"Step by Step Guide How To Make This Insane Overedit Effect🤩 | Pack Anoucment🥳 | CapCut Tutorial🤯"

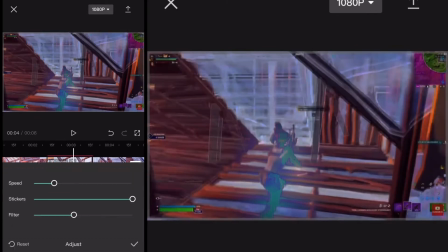248s
It's a really cool build-up effect and gives a lot of time for the clip to build up.
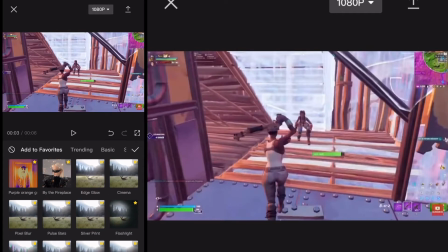254s
After resizing and checking out the effect, I go back to effects and select purple-orange gradient, or I think that's what it's called.
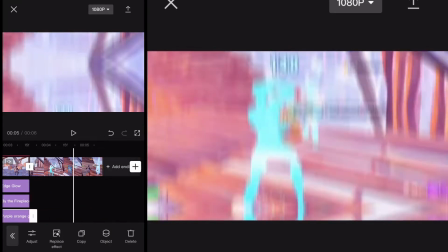261s
Then I apply it to the overlay, and this is kind of how it came out looking. I was really happy with this, and By the Fireplace really added a special effect to it.
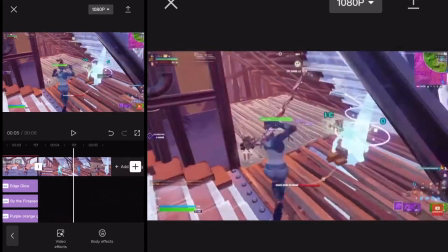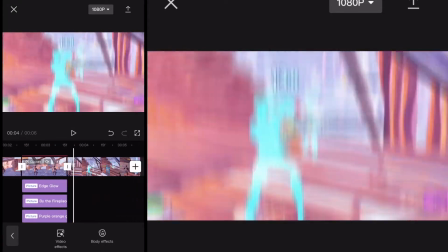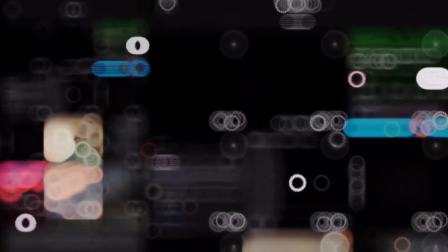283s
Alright, after this, I decided to choose a song. Of course, my images are blurred just because I have some, goofy stuff in my camera roll.
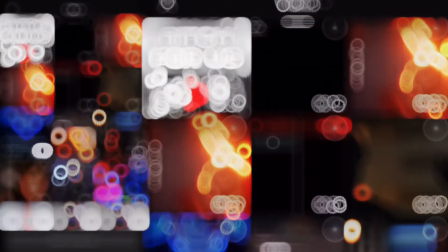290s
But, I can link songs in the description if you need.
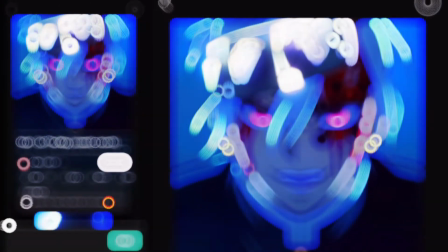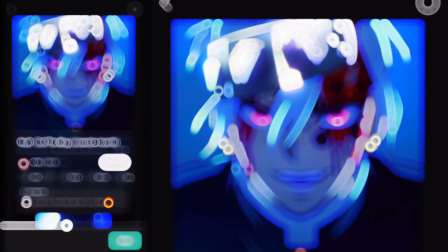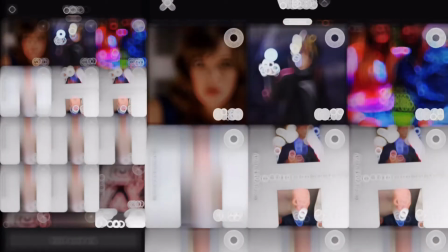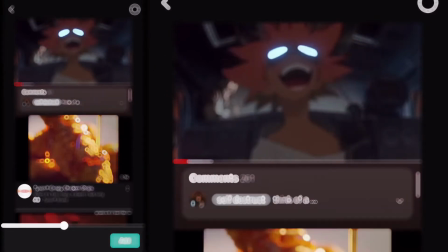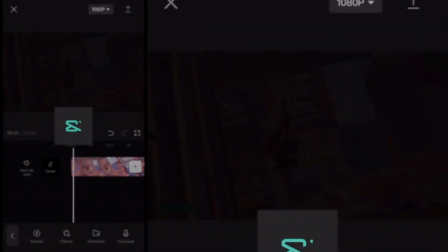314s
Alright, I decided to go with a Yeet song even though they don't normally do well with Fortnite montages.
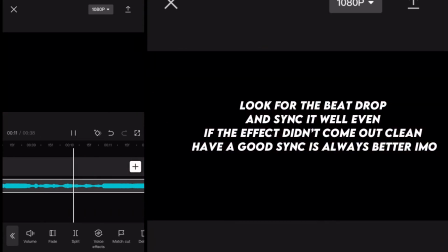320s
I decided to go with it, and then I just looked for the beat drop of the song.
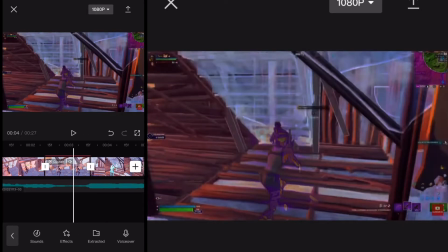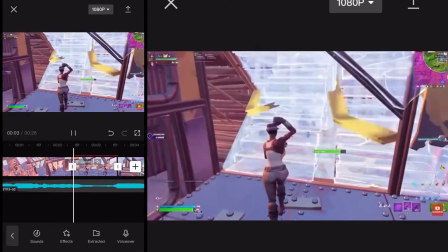336s
After this, if you're paying attention, you can see I added another fade in. This still makes it feel way smoother and clean going into the effect and leaving the montage.
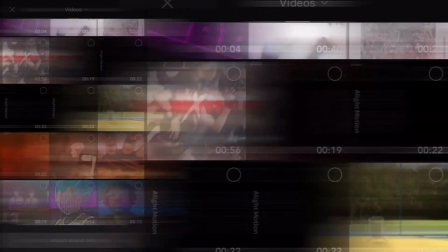344s
After I synced it, I went back into my effects and looked for a pump overlay sound.
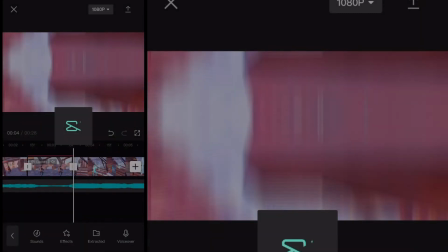350s
This is the one I got, and here's what it sounds like.
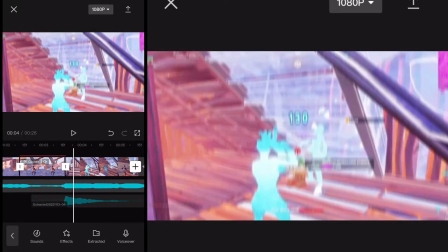355s
Honestly, it's probably the worst one I've had, but I mean, it still sounds good and clean, and I don't have any other ones at the time,
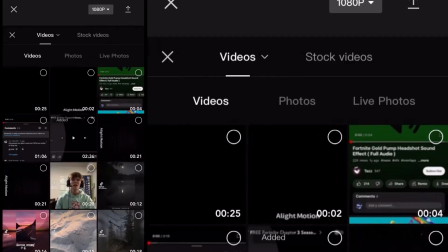362s
so I worked with what I had. After this, I went into overlays and grabbed my ident.
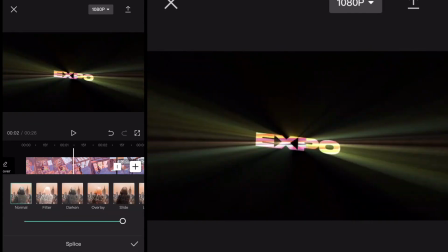367s
Now, I make idents and I'm willing to make them for free, but just DM me on Discord and I'll make you one.
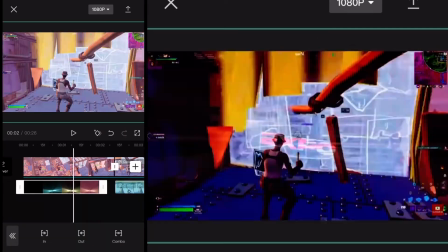373s
Now, I'm not going to completely explain how I do my ident and how I make it look so clean.
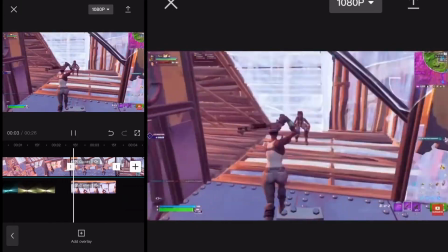378s
And going back into the montage, I'll probably make another video for that. But that's how it came out.
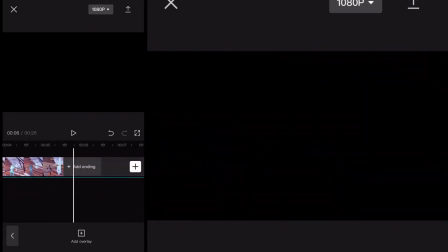384s
I thought it came out really clean.
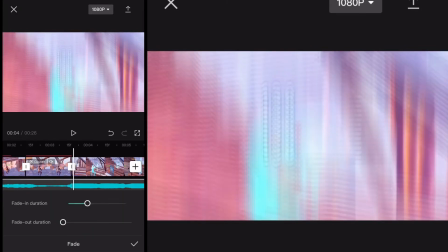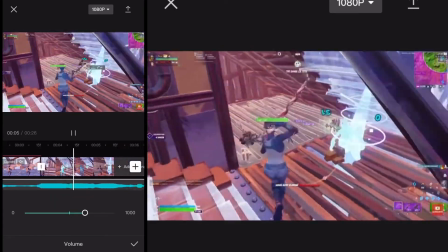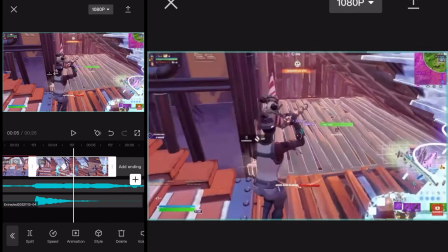397s
After this, I just double checked everything was synced, and then after that, I just exported the montage.
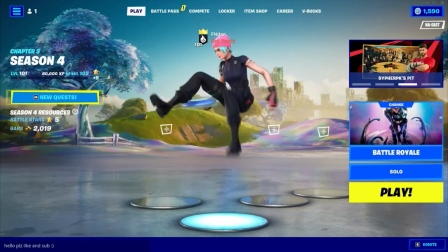402s
Alright, before the video ends, I want to say thank you so much for 109 subscribers,
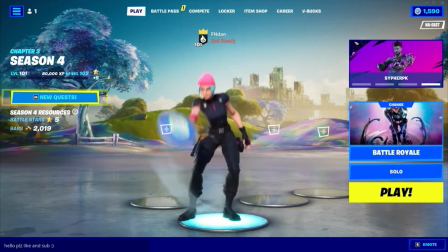407s
and thank you for 150 plus views on my recent guide, and thanks for watching.
Oh wait, nah, y'all really thought I was about to leave y'all empty-handed? Ain't no way, bruh. Baby, hey, couple racks, hey.